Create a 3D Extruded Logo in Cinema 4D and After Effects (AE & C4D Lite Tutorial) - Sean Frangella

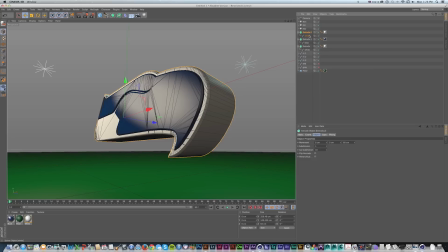Drag this down, delete this white, and we run into a little bit of a problem that we have to add an extra step in when we drag this into the extrude. And I'll just make this extrude 70 so we can start to see it.
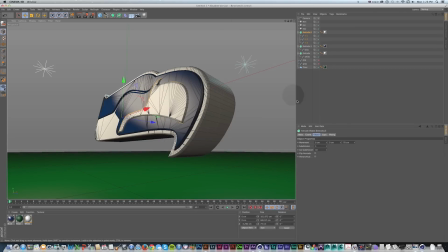It's just going to extrude by default that first shape, and that's not what we want. And I don't want to have a bunch of extrudes because if I change this, I don't want to have to change it 3 times. So what we need to do is combine each of these splines into one spline.
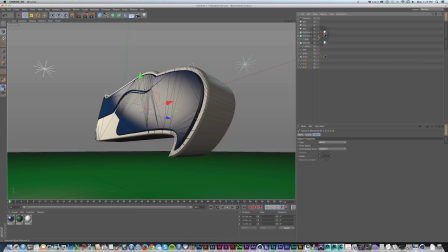So I'm going to drag this back out for now, turn off these extrudes just so I can see just this spline. And if I'm in R15, I'm going to add a connect object,
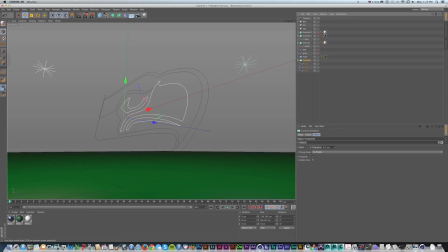drag those in, and then click the connect object, press C to make it editable, and then I have one path. So if I drag this connect back into this extrude, I'll rename it just ins for interiors, turn this on, and now we can see that it's grouped all of them together, and that's great,
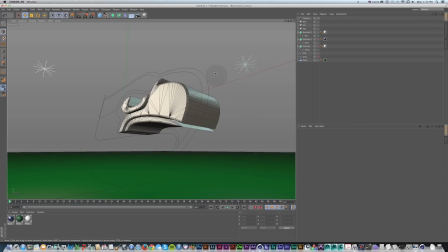that's what we want. And as I've said, there's a couple of things that aren't included if you're in Cinema 4D Lite with these objects and kind of the more advanced polygonal modeling.
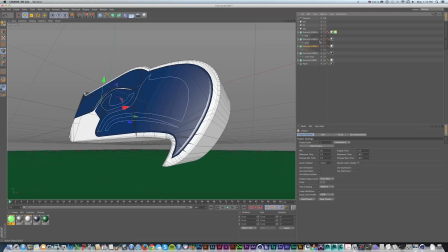So you're not going to see connect, and what you can do over here, I have this project kind of at the same spot. You can grab each of those paths. So if you have, I'll just grab these 2 paths and drag them out.
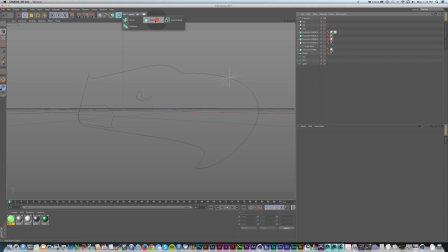So if you're in Cinema 4D Lite, what you're going to have to do is add a spline mask, which will combine 2 of these. So grab 2, in the other file's case, the interiors, drop them in as a tile,
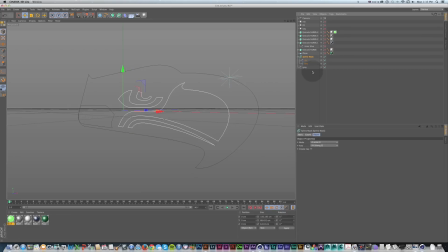click the spline mask, make sure it's an A union B, press C to make that editable, so now you have one object. Then make another spline mask, drag those 2 in, make that editable, and then you'd have one solid object.
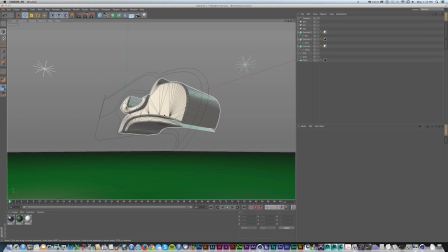So either of those work, it's just one extra step if you're on Cinema 4D Lite. So back in our main project right now, if I turn back on all these extrudes, I have my outer white, my inner blue, and all my little white details.
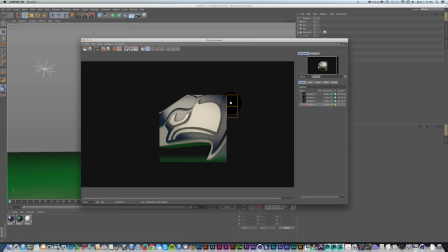So this is getting there and looking pretty good so far. If I quickly render this again.
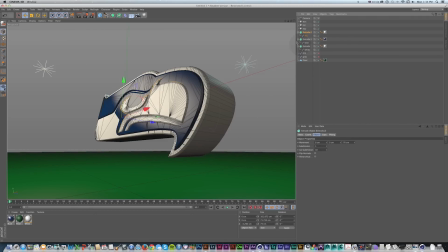But for these interiors, this would be a good example to use some of these other cap types because we want, even more depth. If we change this to engraved and make sure in our views that it's viewable
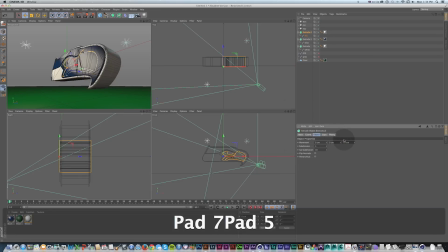and make this a little bigger, so I'll go with 75 and make sure it's visible on both sides.
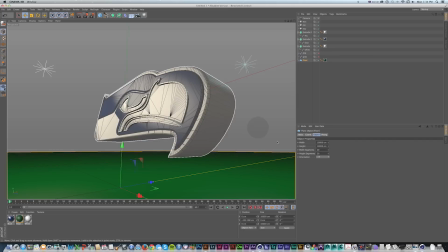Then we're getting a bunch of bonus edges and more of that chiseling in there, which looks nice.
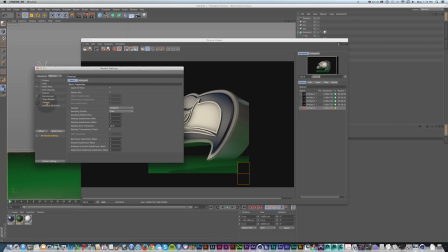Again, we'll render again. Change this back to standard just for now.
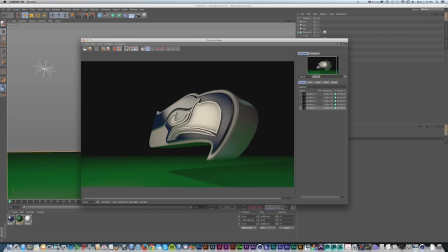And we can see how much extra shadows and depth that adds, which is really, really nice. We go from just basic, adding ambient occlusion, normal depth, and then just changing that bevel fillet type to a new option.
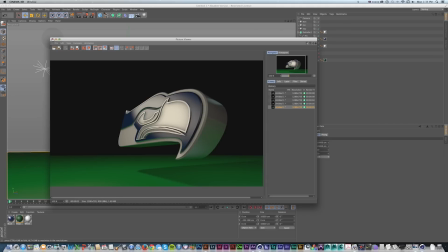Look at all that extra detail we get, which is nice. So I'm going to keep going with this.
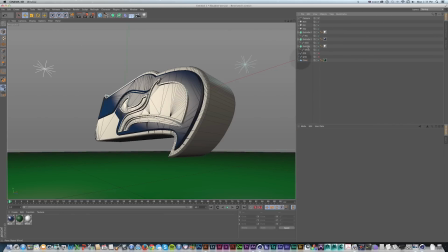We're going to take, again, just copy paste. In this case, I'll do the blue extrude, drag it down, delete that path. I'll drag in my gray, copy paste the texture, call this gray.
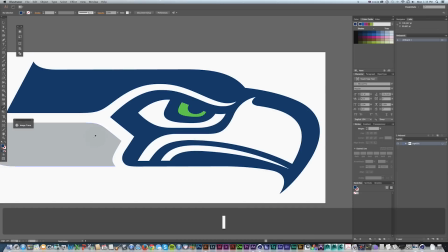And this is just kind of the busy work of doing this stuff when it's this complex of a logo with multiple colors.
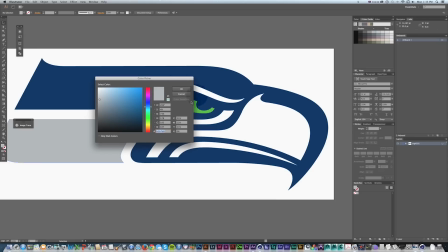So we're dragging our numbers back over, 178, 183, 187.
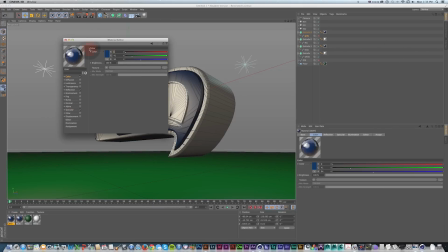And just
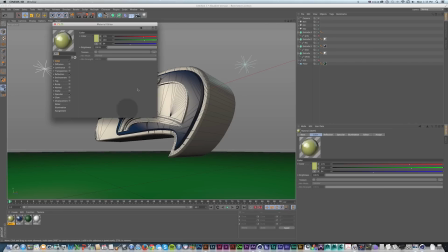Same thing, delete this texture. Make sure I hit the right numbers and it's not yellow.
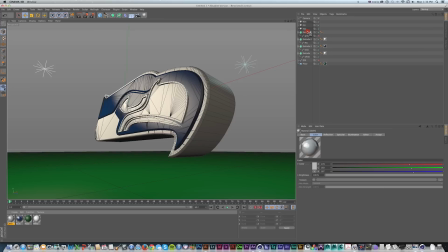Drag this one onto this extrude so that gray is covered. Turn this on and make sure that this is the same depth as our blue. So 65, because we want it all to line up. Just double check our views to make sure it's moved out enough.
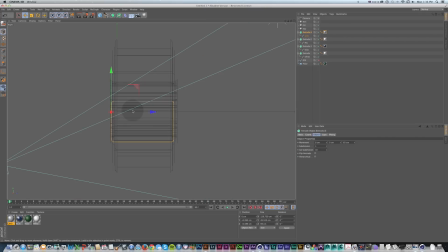And we could even just go fully into this view and get everything kind of lined up exactly how we want it, because we can see all of the edges here.
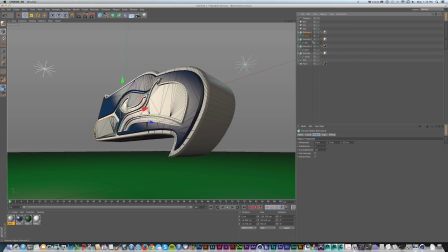And we're getting there. We only have one more to do. So we're going to just do this again, copy paste that extrude, delete this gray. We want to put our eye in here and
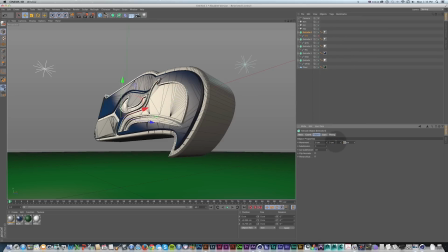make this 65, maybe make that 70 just because it's the eye and it's kind of the focus of the logo.
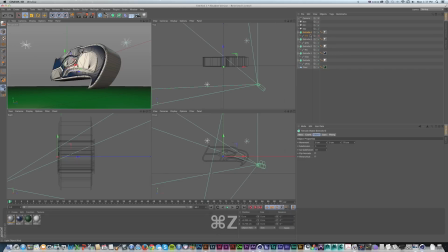Drag this out in Z space. So I'm going to turn this on, grab my extrude, and pull this over.
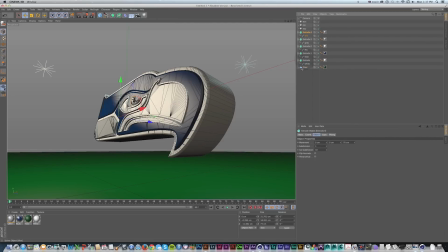And we need another texture for our eye here. So I'm going to, again, just copy paste any of these, call this eye for that green,
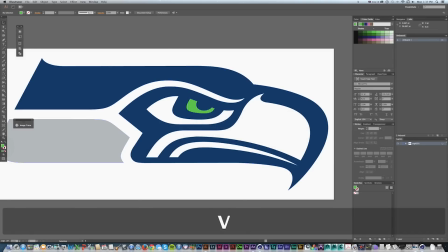hop back into Illustrator, sample this eye. So 77, 189, 56,
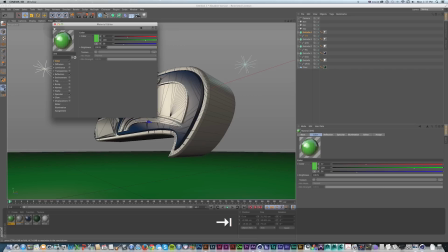77, 189, 56, and drag this onto here.
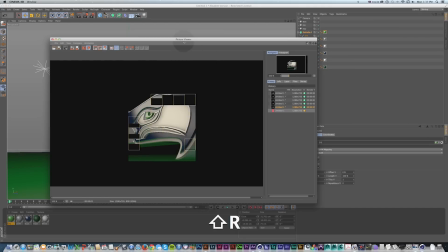And now if we render, we're just about there. We are getting there. This logo is almost done.
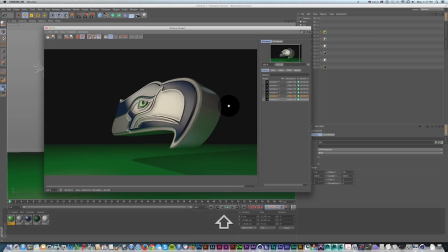But I want to add a little more with that eye because it's kind of the focal point of this image.
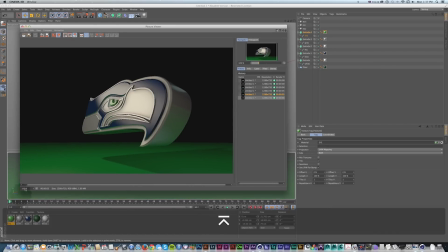And I'm going to just show this at 100% so we don't see so much of that chiseling or the anti-aliasing.
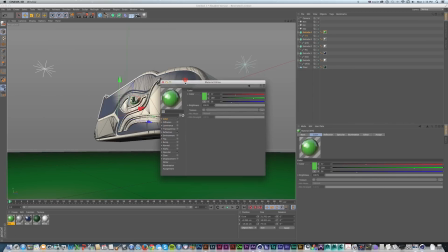And on the eye, I want to add a bunch of luminance at this same color.
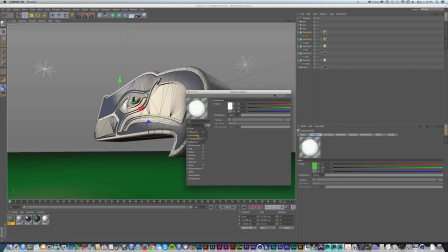So I'm going to turn on luminance, remember those numbers, and I already forgot, so I'm going to check back, 77, 189, 56.
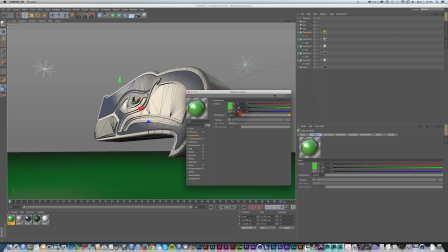And turn this way up, maybe not that high, but we're going to go over 100 and we're going to get this glowing effect.
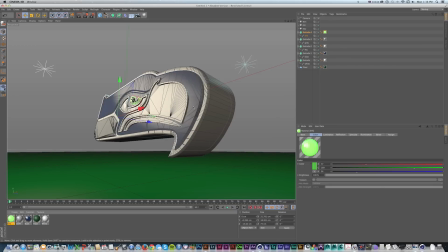And I want to show what this looks like, but I don't want to re-render the whole thing every time. So this is a good point to use Option R for render our little work area. And I can render just this area and turn up this little arrow or down to get better settings and a better render.
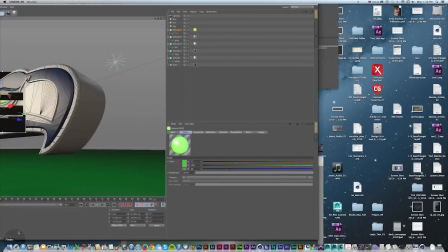So it's going to quickly render just this little area, and I can see how that's looking.
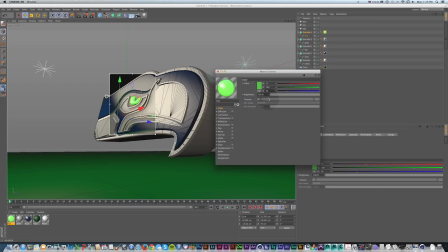So I'll turn my brightness down just a little, maybe turn my color down a little, probably doesn't matter. And it's going to calculate this automatically because this is my region of interest and render area, which is nice.
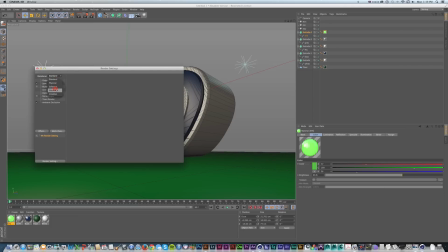So now I'll turn on my physical render in R15 to get a better idea of this for a full render.
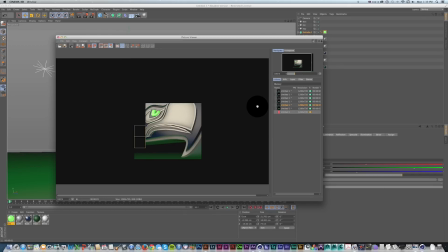Do Shift R again. And look at that, that's coming out nice.
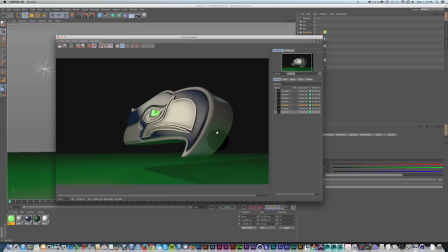That thing is really glowing, and that's adding a lot of interest to this piece.
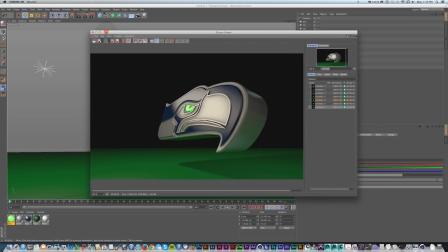So one thing I want to do, and again, this is one little difference from Cinema 4D Lite to R15 in the full studio,
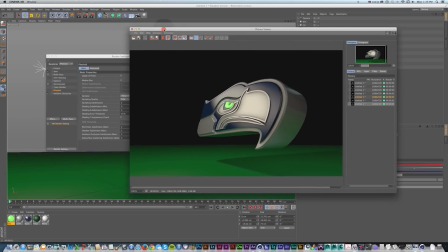is in my render settings, I'm going to turn on global illumination.
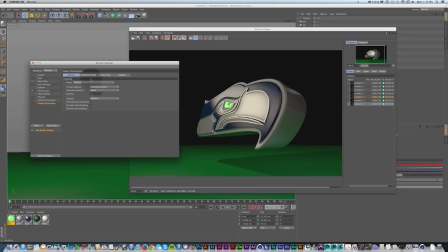And this is going to calculate our lighting. So I'll do another render while I'm talking about this.
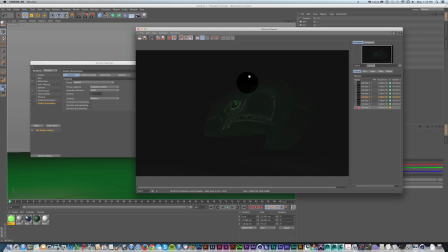It's going to calculate how the light is bouncing around in our scene and reflect back onto the object.